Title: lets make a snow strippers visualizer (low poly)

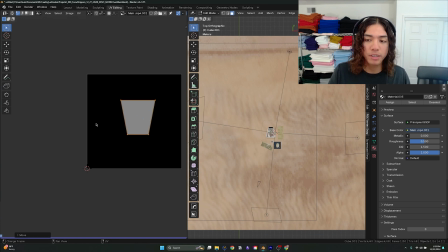Alright, so this is only getting this. We wanted to get the whole thing, so this is an example.
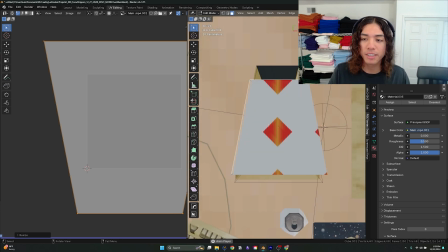Alright, and then now it's right here on the top. It looks really bad because it's like duplicated because it's out, you know.
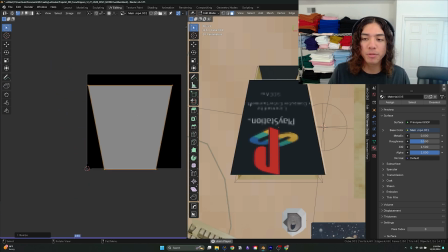But yeah, so this, you can do this with like any like frame you want,
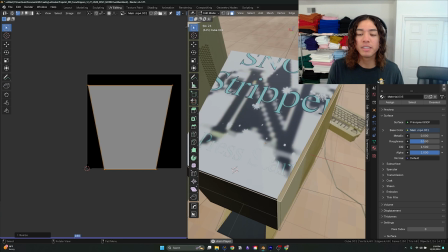any frame or any face you want. You can just import video.
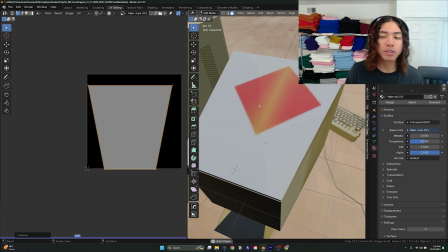And then the next thing we'll be showing you is how I made this video in After Effects.
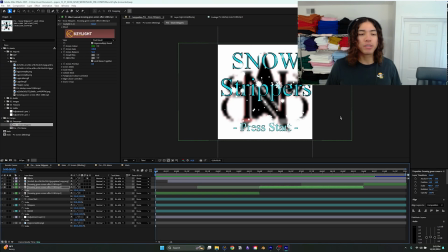Okay, we are now in After Effects. So it's just 2 pre-comps. Pre-comps on top of pre-comps. So the main one is the Snow Strippers start menu.
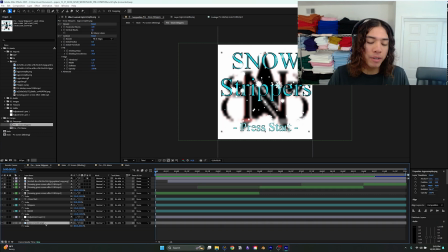So the background is just their logo, as you see.
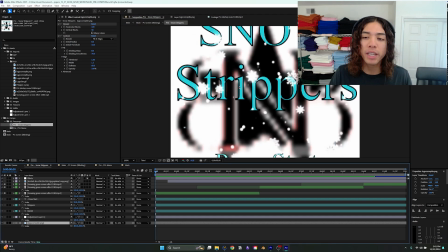And in here I also to make it more pixelated, I threw the mosaic
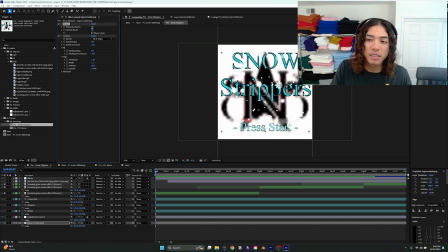effect, and I just made it more crunchier. And then the second thing in here is an adjustment layer.
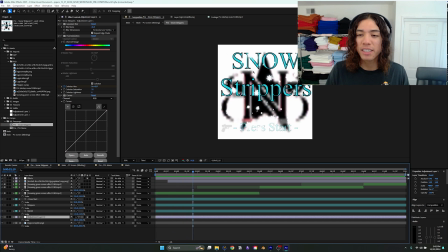The adjustment layer is just the colors, so then it has this like aura of like rotating colors and rainbows.
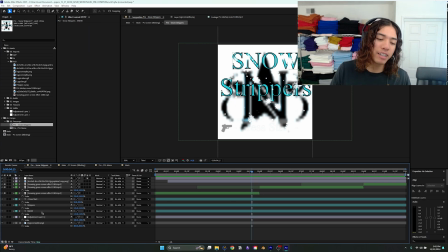You know, it was just why not? It just added to that like mystic, like, you know, feel. And then these 3 these are just text layers.
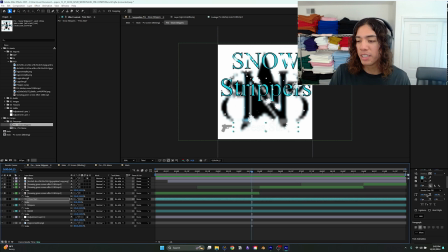It's just Times New Roman filled in with a fill and a stroke. Times New Roman, that's it. And then this is green screen here.
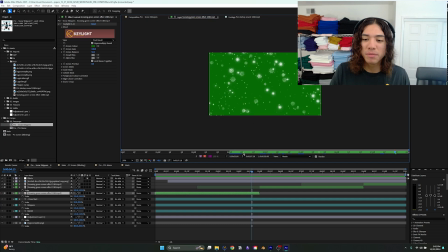It's just a snow. Is this snow?
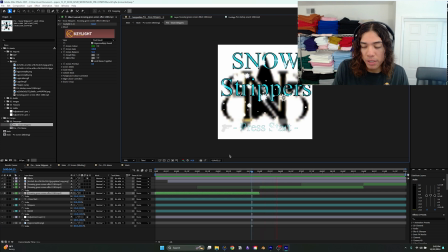That's what's playing right now.
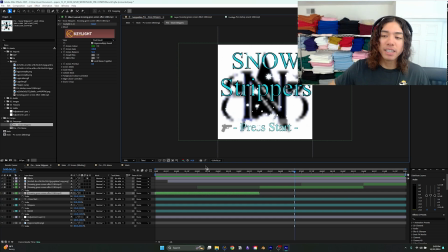Yeah, you can create your own assets, but I think just creating is more important than creating your own assets. So I just grabbed it from YouTube, I'll be honest. And then I just imported it here.
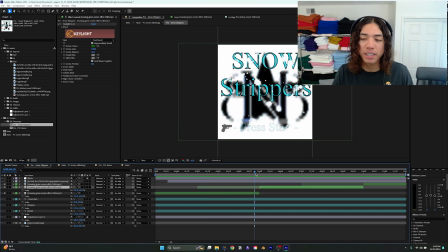And I just duplicated it again so it could play again. I didn't care if it looped perfectly. I was just like, whatever, you know, it's whatever. And then here, what is this?
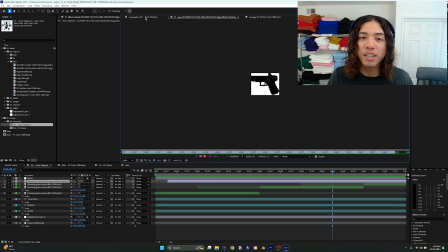I forgot. Oh, the gun. So that's like this right here.
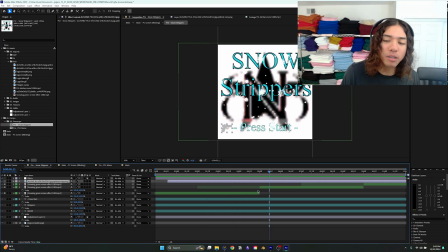Snow Strippers has this like gun logo. So, you know, I was just like, might as well just add it. And effects, what is here? Oh, it's just brightness and contrast. I guess it's just because it's too dark. So I just added that. And then the next pre-comp is the PS1 menu.
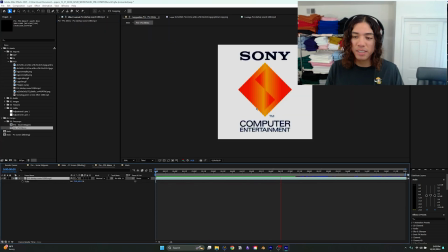It's, this is it.
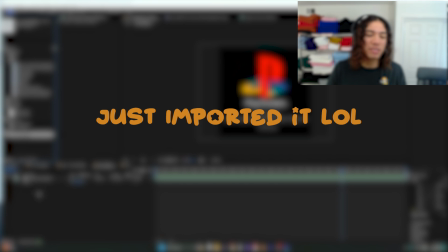All I did was, well, basically, yeah, it's just this and this.
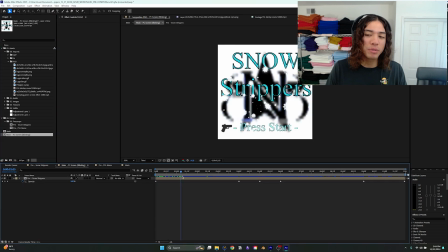And then I wanted to blink. I wanted to make the Snow Strippers main menu blink, so I just messed with the opacity.
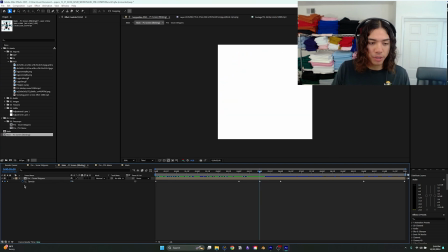As you see, it just goes from 100 to 0, back up to 100, and then it just loops.
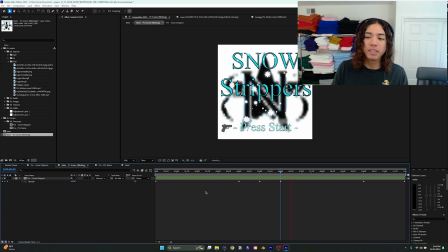That's all it is. And then I put all that together in here in main, and then I put the PS1 logo together. Sorry, my PC can't handle it. Yeah, there we go.
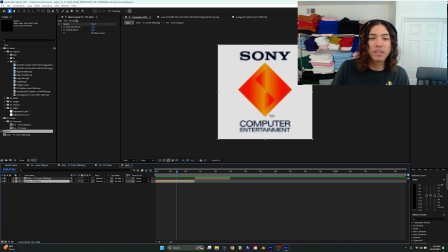And then this is where I threw in the mosaic, you know, just to make it more crunched up.
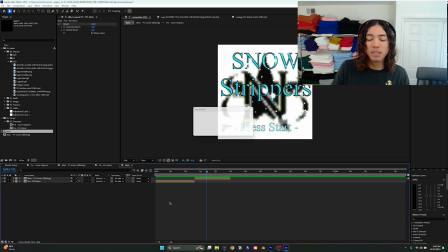And then yeah, transitions to this. And that is it. That is the whole video. It's so simple. It took me like a day to do. A very simple project. I just wanted to keep it small. I still have so much more to go.